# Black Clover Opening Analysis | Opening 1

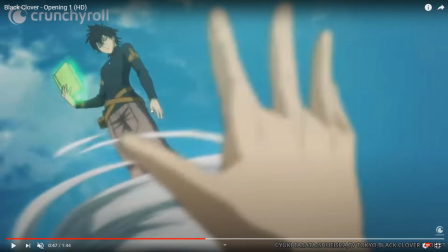And once again, this is, I think, a reference to Asta always trying to reach out to but always surpassing him in a certain way, and you get this kind of feeling that Asta is always trying to get there,
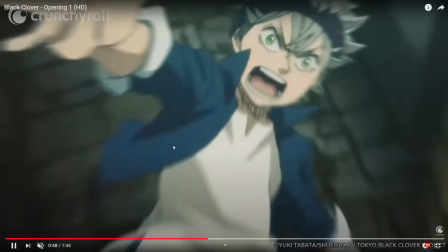just can't quite yet. So yeah, he's reaching out and he's falling towards darkness.
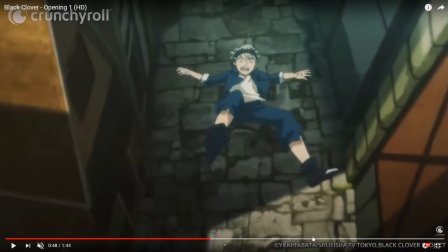Just once again the theme of light here. This could be Yuno is the light, and this is the darkness that Asta's falling into.
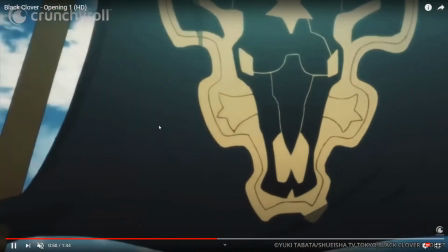We get a switch to the Black Bulls flag, and you see Asta,
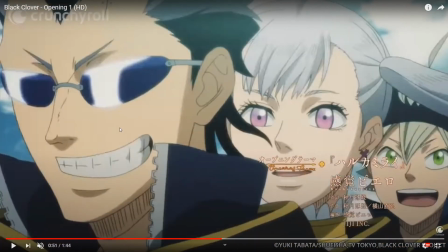Noelle, and Magma.
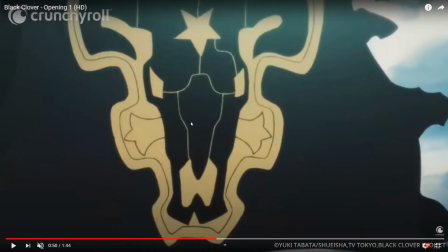So we get this transition from the Black Bulls flag to Asta,
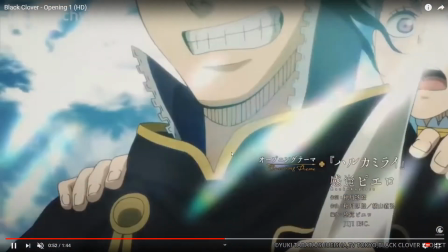Noelle, and Magma looking forward, riding on his super cool broom.
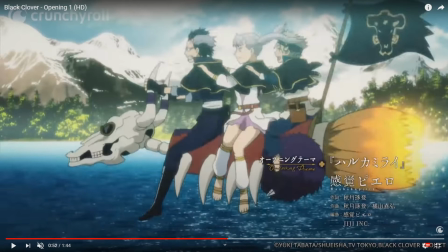Now, something to notice is that both Asta and Magma and Noelle, they're all facing forward. However, Noelle is facing sideways.
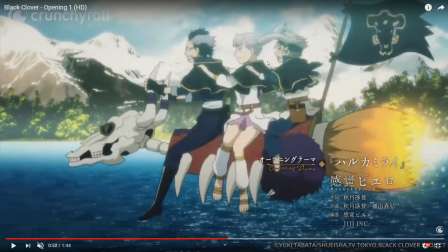That's probably just because she's royalty, and that's just kind of like how royalty is known to ride horses, is sideways. However, I also like to think that this could be a kind of maybe a
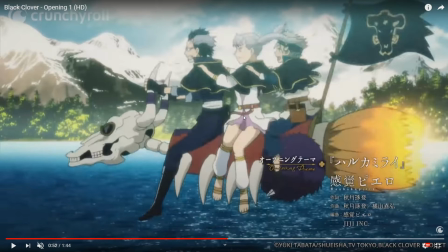little bit of symbolism to her powers and just not being able to control. Like, it's kind of like she's aiming her magic this way, but it always ends up going a different direction because she's not always in the direction that her body is facing.
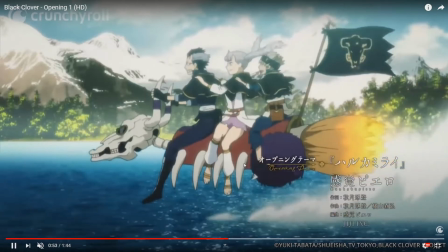You get what I mean? Anyway, so they're riding along on the super cool broom.
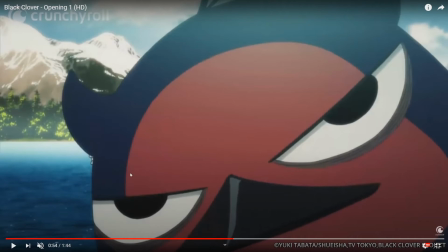We get a shot of Nero just kind of peeking in,
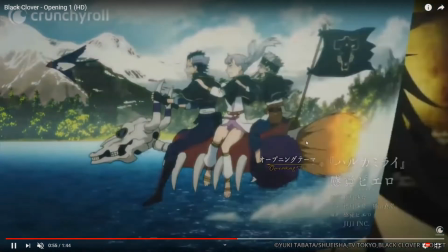being like, hey, what the and then Nero flies away. We get book translations into Yami.
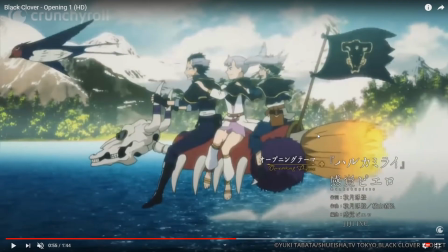So just kind of an interesting little transition there that I thought I'd point out.
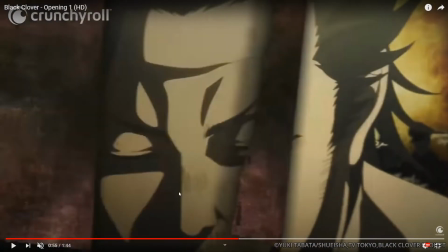Yami starts off looking this way. He closes his eyes looking down, and then he's looking this way towards these silhouettes.
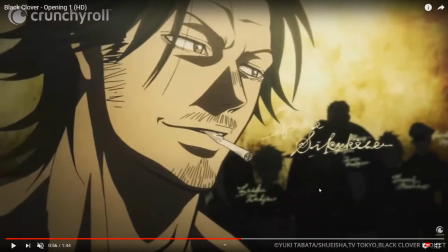Now you'll later learn that what these silhouettes are. It's Gordon, Luck, um, that's Fenril, I think that's Vanessa, that's Gray.
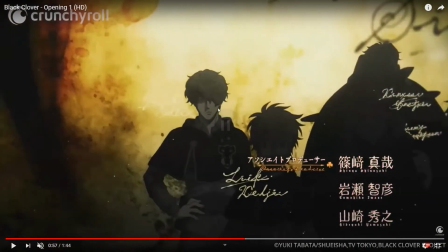I think Charmy is somewhere around there. Oh, sorry, that's not Vanessa. That's Gauche. So yeah, we got Luck, Gauche.
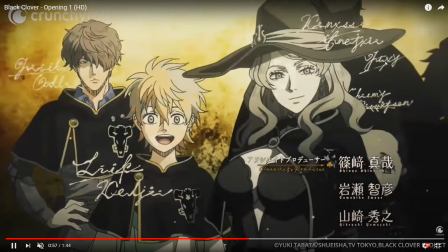You can even see their names. There's Vanessa. You got Gray and Finral.
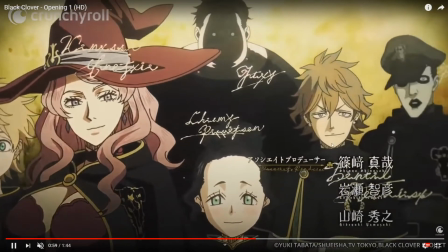So I think I got Finral and Luck mixed up because they're hairstyles. Up there's Charmy, and there's Gordon.
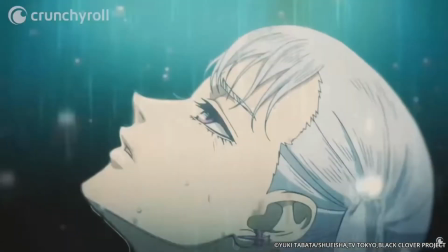So yeah, there's the Black Bulls. At least the first Black Bulls, you mean. Then we transition into Noel.
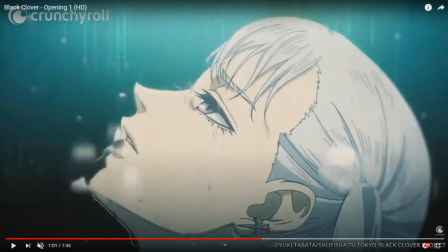So this kind of becomes an important shot. So I'm gonna just kind of play the entire shot first,
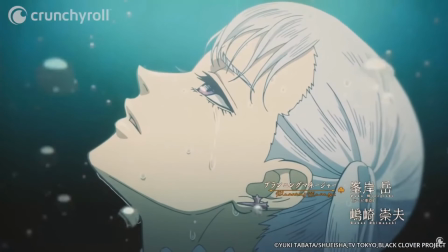and then go back and show what it kind of means.
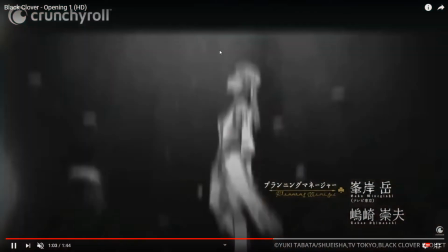So we have Noelle looking forward when suddenly darkness.
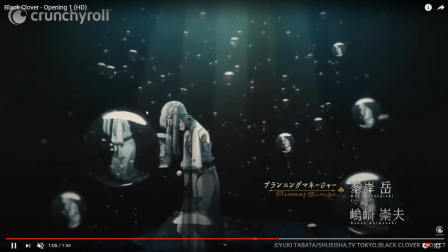She's looking down and just kind of like her emotions,
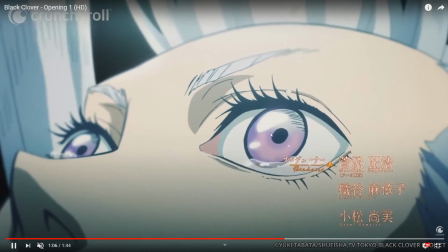all these raindrops falling, and then she's looking up again, kind of crying upwards,
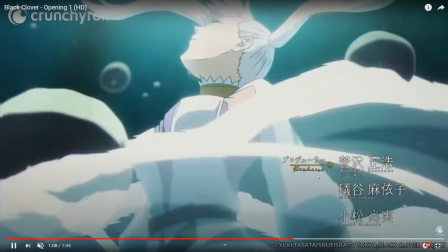and she's kind of looking at the light. Then we got jiggle physics, and we got some spinning motions.
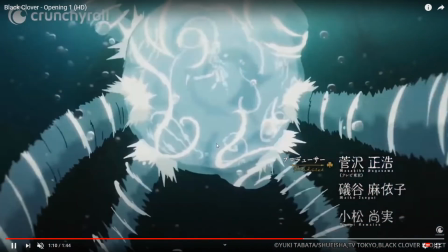Kind of her. This is kind of like her magic power. So, first things first.
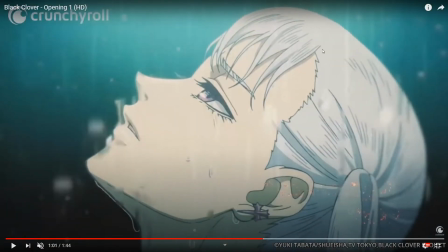She's looking up at what looks like the rain. It's raining. We got this kind of light green, this kind of tealish background.
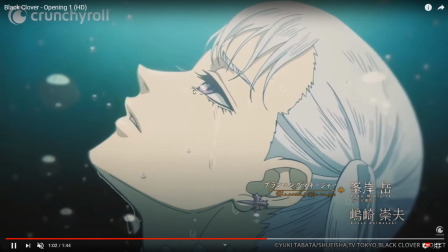She's looking up at a light. What the light is, we don't know. Maybe it's her mother.
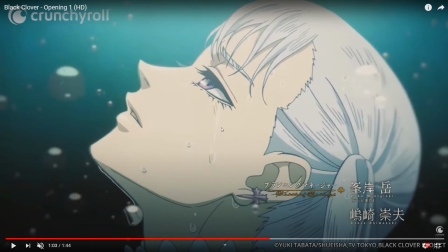She's looking up at her mother because she feels guilty that her mother died giving birth to her.
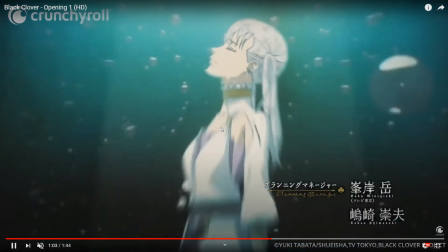It's possible.
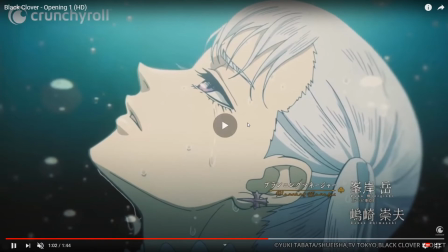So we get the zoom out, and before we have this crazy transition, you notice that the raindrops freeze around her.
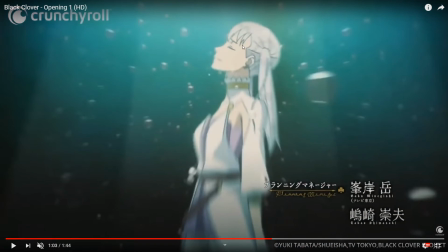Like it's like time stops, and as she does it, she closes her eyes,
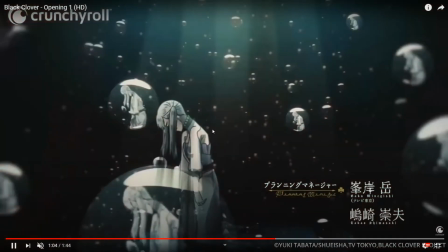and then we get this kind of like a real transition, like real to real transition, and she's looking down. The background around her is dark. This is pretty much showing that like her emotions are really getting to her.
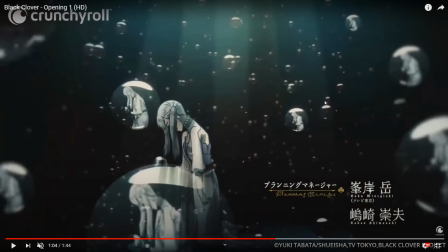She's kind of in this dark place right now. The raindrops have frozen, and she's just there's no hope for her. Whatever this light, the source of this light is, it could, you know, it could be her mother. It could be Asta. It could be several things.
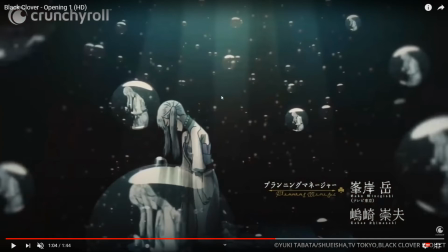We don't really know, but whatever it is, it's she can't look at it, and
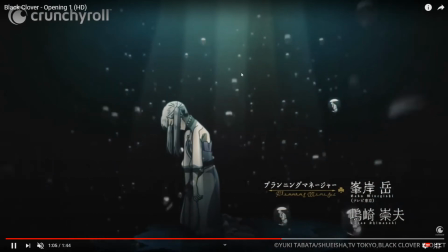it's struggling. She's falling.
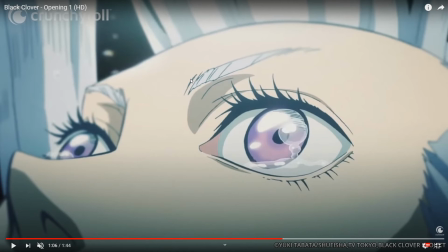Uh, then we get the shot of her crying upwards, which is kind of an interesting image.
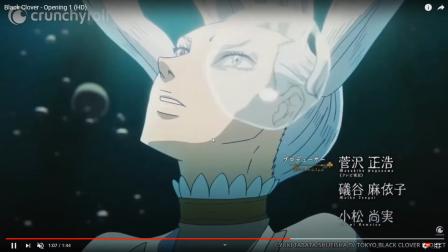Perhaps it's one of those where once again she's looking up at the image, at the light, and
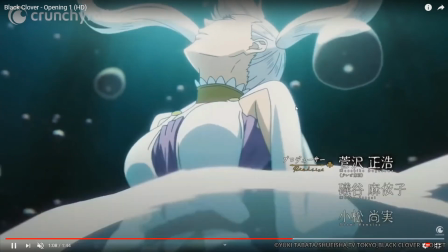maybe it's more of an acceptance thing.
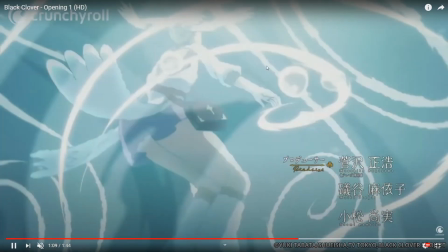And the reason why I think it's like her trying to accept her power is because we get this shot of
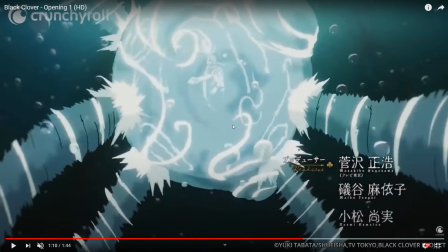one of her spells, which early on in the anime is a spell that she cannot control because of her emotions. It's like this super powerful spell, and she has no control over it. She lets her emotions go, and the only person to save her was Asta.
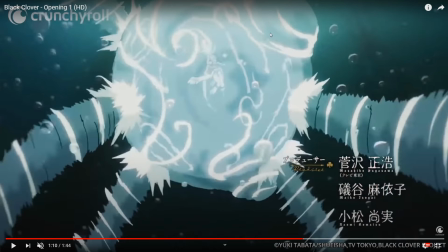And maybe this is a reference to that incident where the light is Asta, and Asta's the one that comes and saves her.
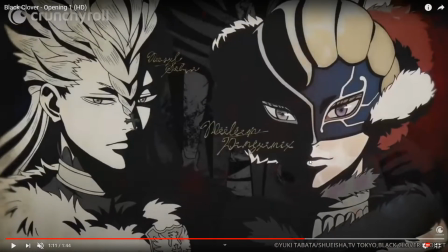Next, we get a shot of the captains. We've got, I can't really tell all their names, but we've got the Vermilion.
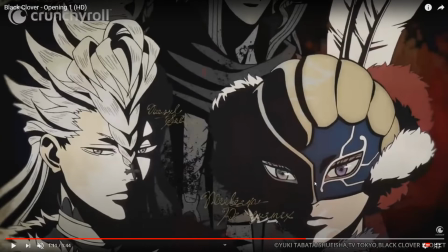I am Vengeance. Yeah. For some reason, I'm blanking.
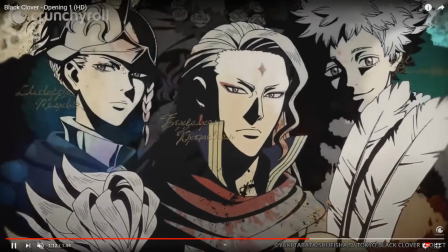Nozel, Vengeance, Fuegolian, Charlotte, Deer Dude,
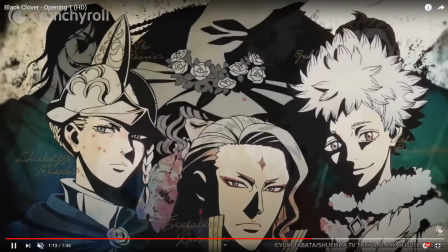Rill, I think is his name, Jack the Ripper.
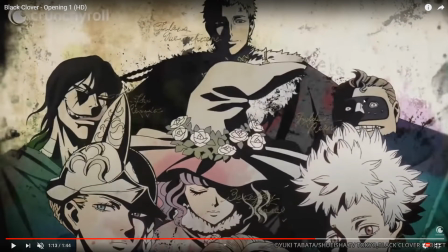We've got Purple Orca's guy that has like a German name that I can never remember.
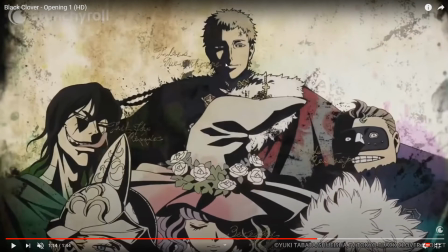And of course, Julius Novelchrono, the Magic Knight King.
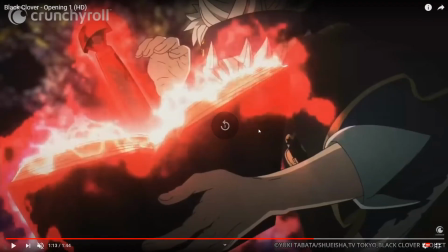Now,
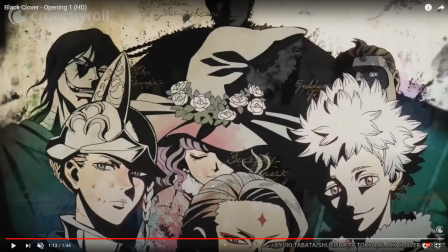I guess for this shot,
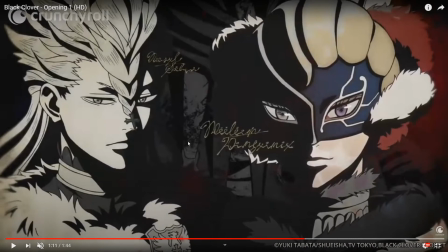let's just kind of take a stance of where the lighting is, because like I've said, lighting is kind of important in this OP. So we've got like 3/4 of Nozel being lit up,
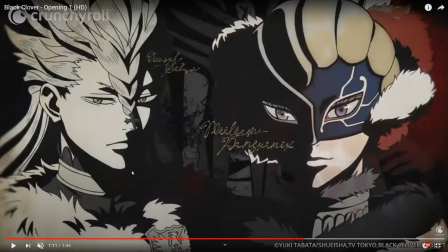while there's kind of like a dark half, maybe indicating that Nozel is he's for the good side, but he does have some like dark past to it.
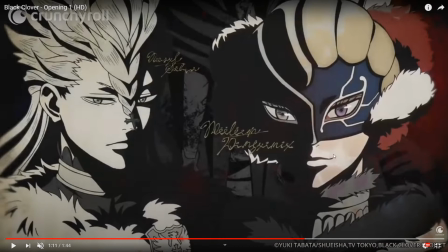Uh, Vengeance is completely half and half, kind of showing like his mysterious side.